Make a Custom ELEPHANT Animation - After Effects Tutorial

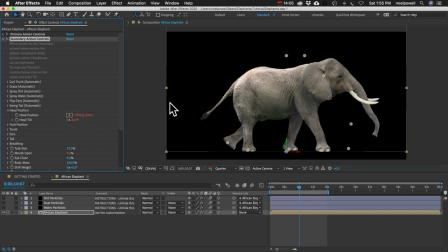1718s
This will only work if spray is off, and you got to be careful because some of these automatic ones will override the manual positioning. And then foot position, we've got some more position controls. I've got this selected so I can see the crosshairs. So you can move the foot.
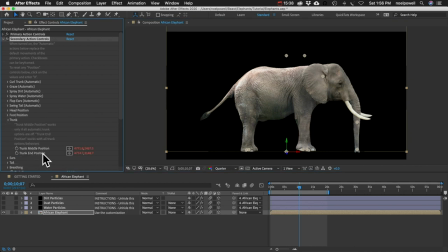1740s
Next, let's look at the trunk. You have two different position controls here so that you can animate the trunk. So this is pretty flexible. One thing you want to watch out for, and watch as I'm moving this pin to the other side here, you can see how that trunk just kind of flipped.
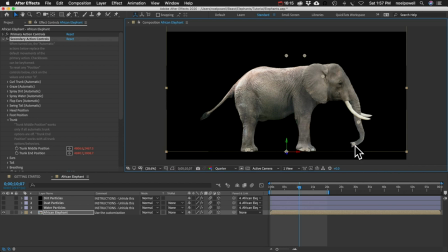1759s
So the way to avoid that, if you're animating these pins, just be sure to stretch it all the way out as it's crossing over like that. And that'll avoid that trunk kind of flipping positions like that.
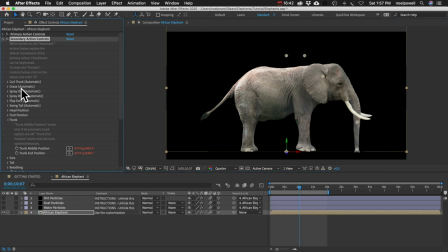1773s
Now, if you've got one of these automatic trunk options on, you won't be able to change the middle position. You'll only be able to change this one. And actually, let's turn on trunk curling. You can see that the trunk position has moved, but the crosshair is still down here.
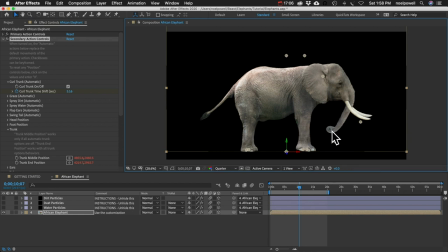1792s
And it still kind of works the same. So this can be used just to adjust that tip of the trunk, but you don't want to overdo it probably while the automatic actions are on. And let's look at the ears really quick.
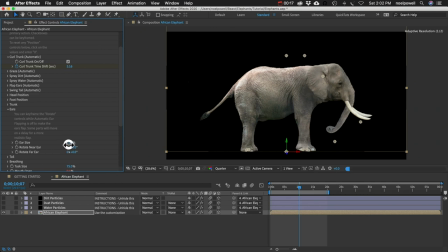1807s
You can change the size of the ears. You can't go too big or this happens. And you can rotate both the near and far ear, although the far ear usually doesn't even show up. But to rotate it, the idea is you would keyframe this.
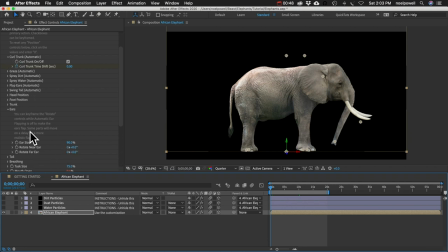1825s
Again, you would want automatic ear flapping to be turned off, but let's say you just wanted to do a controlled ear flap. You can keyframe this starting with the value of 0,
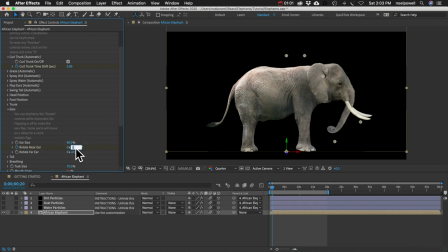1840s
go forward about 20 frames, and go rotate it like 75 degrees, go forward another 20 frames, and go back to 0. And let me reveal the keyframes.
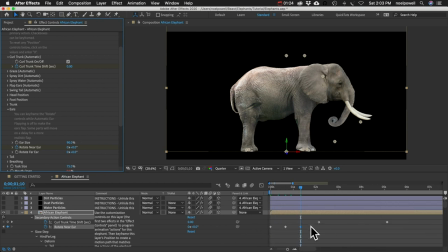1852s
You can see we've got these three keyframes now, and what I recommend is you right-click them, choose Keyframe Assistant, and then choose Easy Ease, and that'll make the movements smoother. And if we play it back,
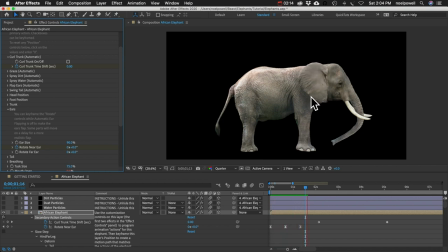1872s
you can see how the top moves first and then the bottom drags behind it, so that's more realistic. There's a delay. Next we have the tail, and this is very similar to the ears. You can just kind of, if you need a more controlled movement, you can animate it to go back and forth.
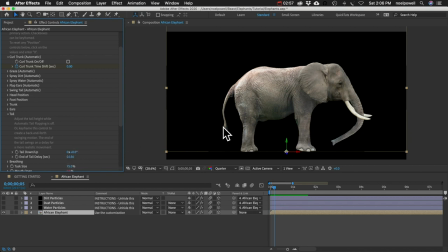1890s
But and there's a delay on the end of the tail. Next we have breathing. You can control the intensity and how fast he breathes. And the rest of these are pretty self-explanatory. I'll just go through them really quick.
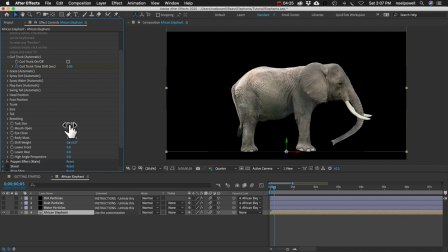1906s
You can adjust the tusk size. So if it's a female, you probably want something smaller. You can animate the mouth to open or close. Same with the eyes and body mass. That's a fun one. You can make them a little fatter or skinnier. You don't want to go too fat or it looks really weird.
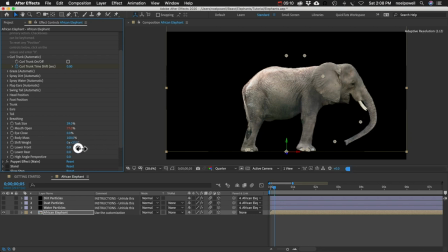1925s
Shift weight, you can lean them forward or back. And then lower the front or the back.
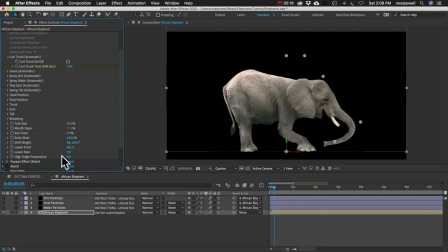1932s
I'm not sure why you'd want to use that, but it's there. And then this high angle perspective control, all that does is it raises the far legs and it gives it more of a look that you're looking down on the elephant.
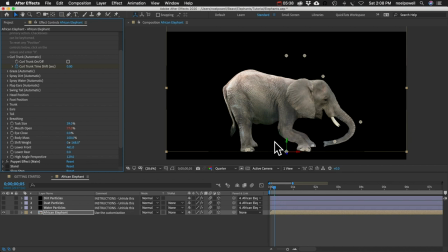1948s
So depending on where your elephant is in your scene, that might come in handy. And that's all of the controls I wanted to show you. Before I give you some tips on using the elephants, let me just show you the babies really quick.
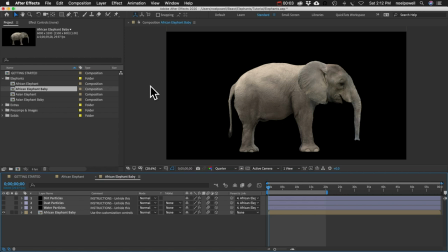1963s
The babies were kind of done as an afterthought.